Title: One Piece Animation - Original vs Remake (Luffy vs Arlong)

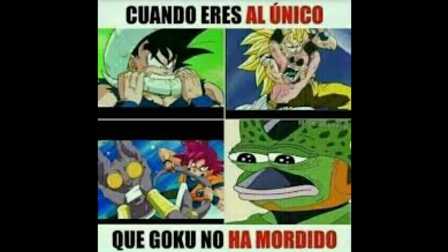[0:00]
Dragon Ball Z Hunter x Hunter And now it's time to touch on One Piece.
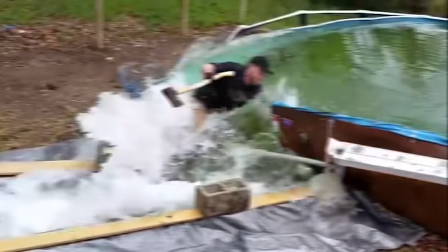[0:11]
Let's get into it
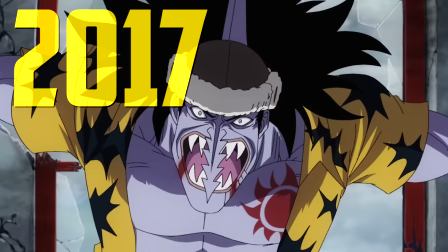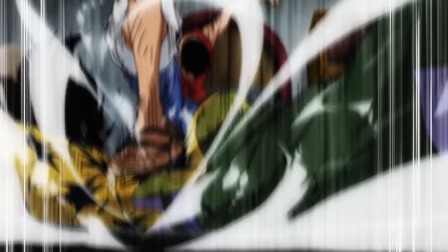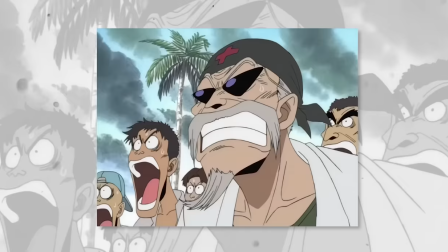[0:26]
So today we have two quite notable animators behind both scenes Masahiro Shimanuki seems to handle the majority of the original one from episode
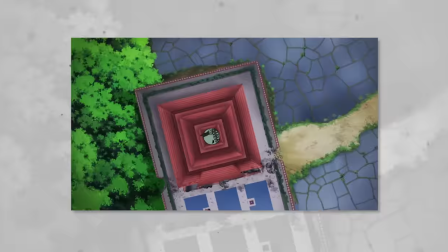[0:34]
43 While Naotoshi Ishida takes on the remake of this scene in the TV special episode of East Blue If you've watched my videos before,
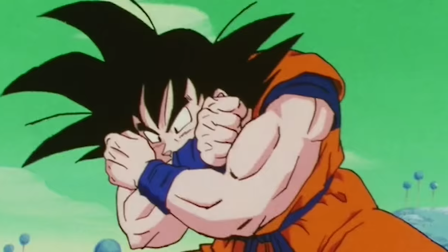[0:43]
you'll no doubt be familiar with these two names,
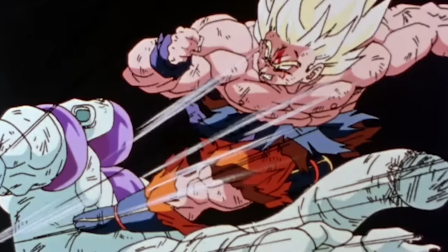[0:45]
considering they were among some of the top action animators back on Dragon Ball in the 80s and 90s, so of course I've made mention of them a few times.
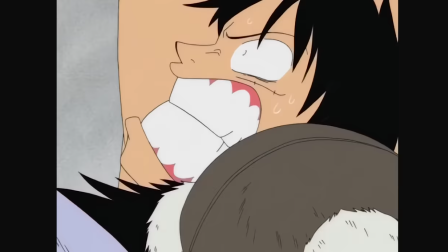[0:53]
And here they are, back again, so let's see what they have to offer. Now starting with the original, this one's kinda cool for the simple fact that you have the whole Seigasha squad,
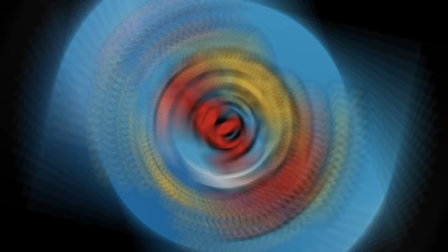[1:02]
one of the best and my personal favourite studios to have worked back on the three original Dragon Ball series.
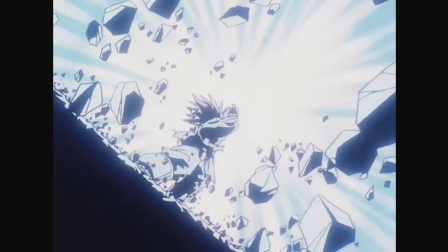[1:07]
Android 19 having his arms ripped off, the Kamehameha vs Gallic Gun, the driving episode.
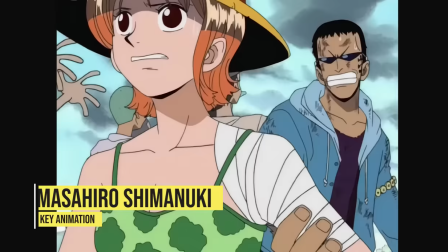[1:13]
These guys were behind many classic moments. And it's also a little sad because this is the last time they've ever all worked together.
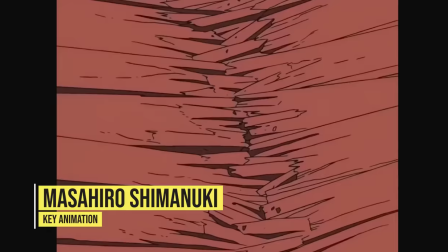[1:20]
As the mentor behind the team here, Tomokichi Takauchi, would pass away in 2001.
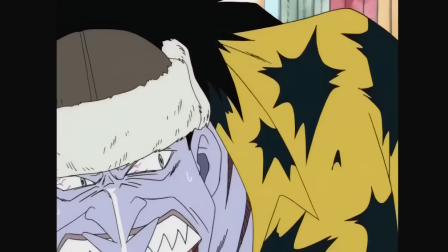[1:25]
And at the time of this episode, he was around 80. Yes, this man loved his job. Now, let's start.
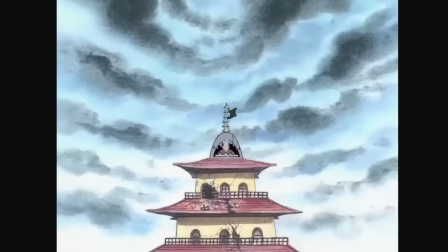[1:32]
Luffy says he wants to destroy it all, so he does. by launching his foot through the roof, Arlong then fixes his nose.
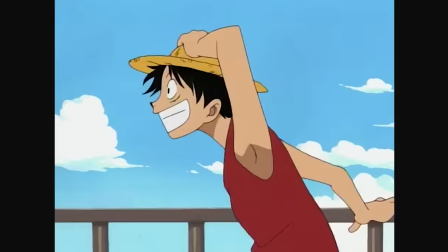[1:39]
Even though I haven't watched One Piece, I really like the style of faces in this era.
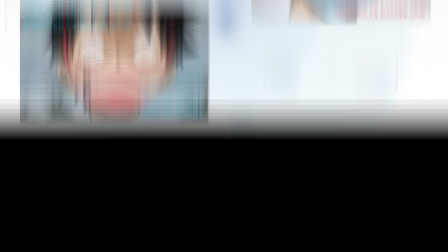[1:43]
Perhaps it's because they are more narrow in shape than later when they have that sort of rounder look.
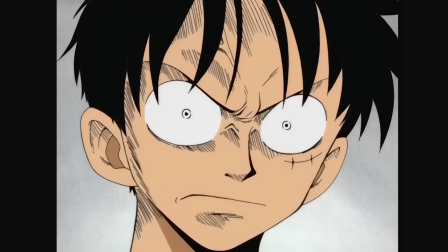[1:48]
Either way, I approve. There's also hatching, always been a fan of it.
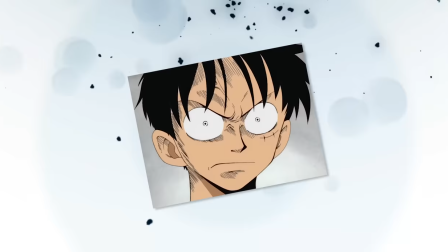[1:52]
Gives a bit of grit to the aesthetic, which definitely works here and is a nice little visual cue to kind of say, hey, this scene's important.
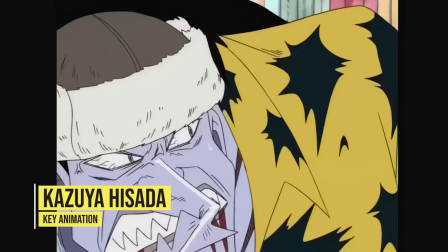[1:59]
Now, I'm guessing this part is actually Kazuya Hisada going off the spacing but also speed lines.
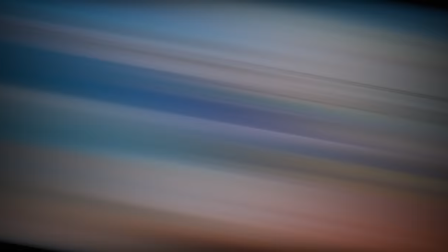[2:05]
Hisada likes few of them and usually spaces the line out fairly wide from each other. Then you have Shimanuki who just goes all in.
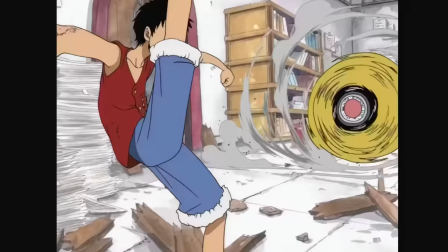[2:12]
He does not hold back. Anyways there isn't the shark tooth drill. Arlong goes for Luffy and just as he bites into him, Arlong gets smacked down.
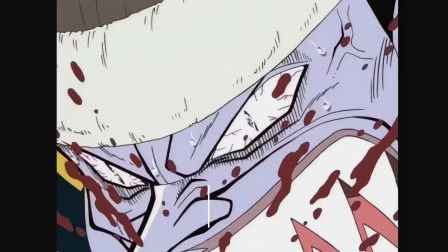[2:22]
Pretty cool scene. It seems Shimanuki starts around here. You've got those lines everywhere.
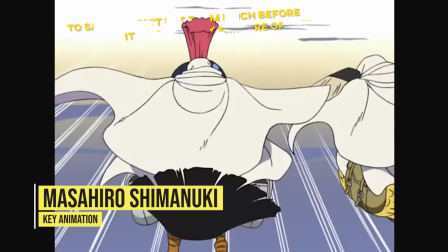[2:27]
Although he seemed to be using a lot of white ones at this time, perhaps to make them a little more subtle.
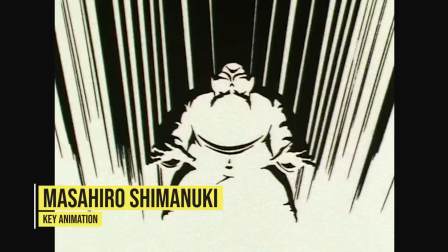[2:32]
Now Shimanuki has always been about big dramatic hits and detailed effects so he's definitely the man for a scene like this.
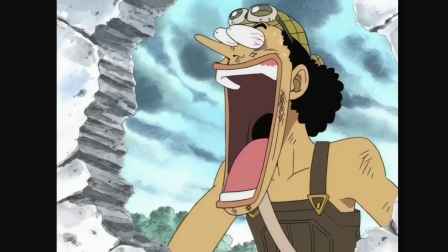[2:38]
Good choice there by the director. The thing is he does all of this with fairly limited animation and so what carries this scene is more so his drawings and
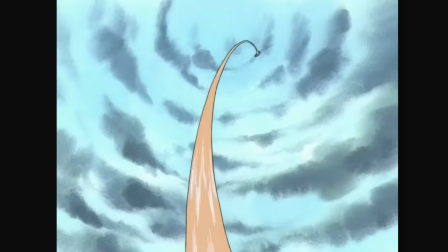[2:47]
how he applies animation fundamentals like timing and spacing along with the storyboard that makes this scene deliver.
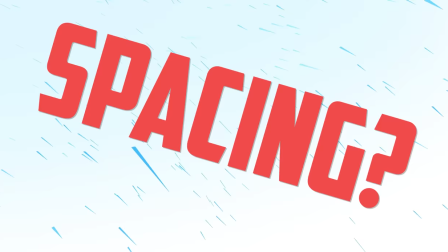[2:53]
Now if you like limited animation, timing, spacing. What's that meant to mean?
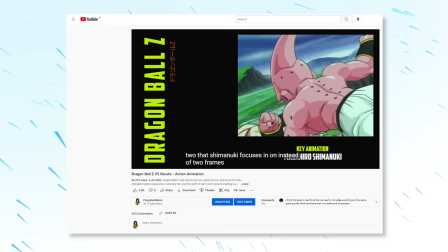[2:58]
I went over this fairly in depth and in regards to Shimanuki coincidentally in the Dragon Ball Z vs Naruto video, but I'll go over it again.
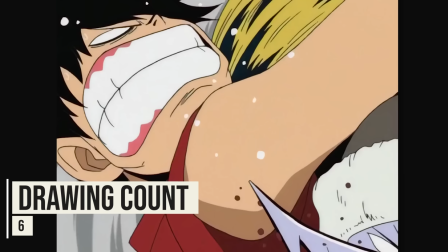[3:06]
As an example, when Luffy gets bitten, it uses only about six drawings. The spacing is in regards to the distance or space between each of them.
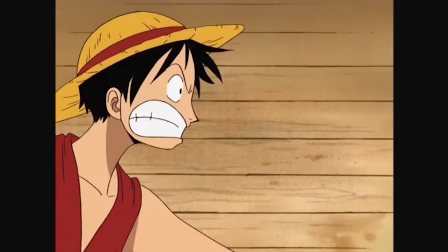[3:14]
You can see when we go slowly how they snap a fair bit. This is one way to illustrate the speed of an action,
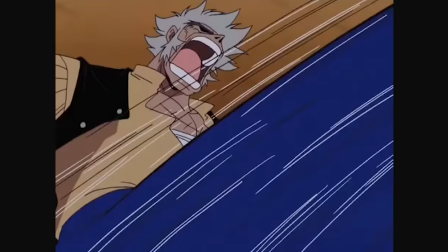[3:20]
but it also comes in handy because you can use fewer drawings and thus save time and you can see it again with the main
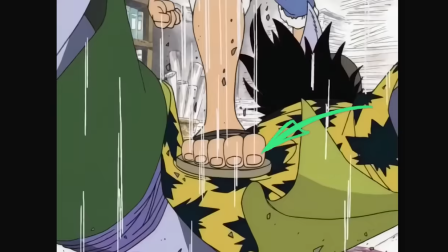[3:26]
strike but even more extreme using only one drawing and more so effects like this flickering white smear,
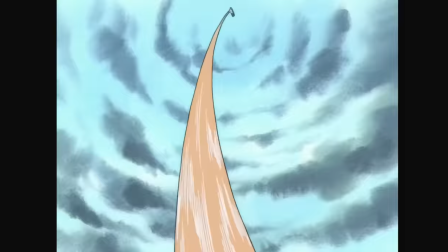[3:32]
camera shake and the dissolving camera pan as the main pull and finally there's then the length of the hold which is about three seconds.
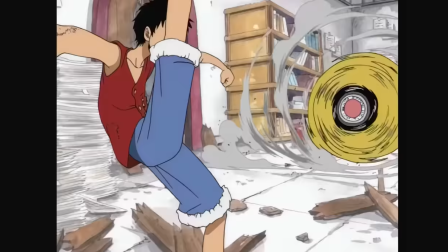[3:40]
The length definitely helps with giving drama as well. Again it's limited in animation terms but still holds power thanks to all the features
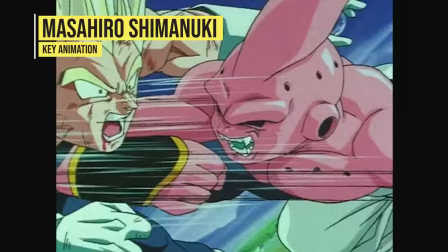[3:48]
mentioned and you can see it all over his work in Dragon Ball Z and even in his really early work.
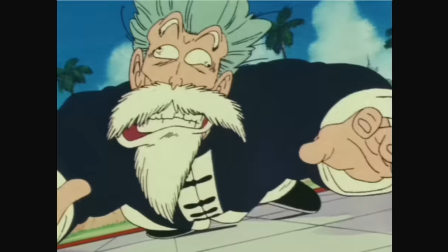[3:53]
It's a great way to deliver an impactful hit despite the limited time that comes with TV animation.
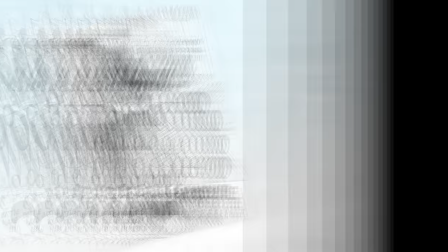[3:59]
And I also have to mention that the perspective as Luffy's foot breaks out is really good.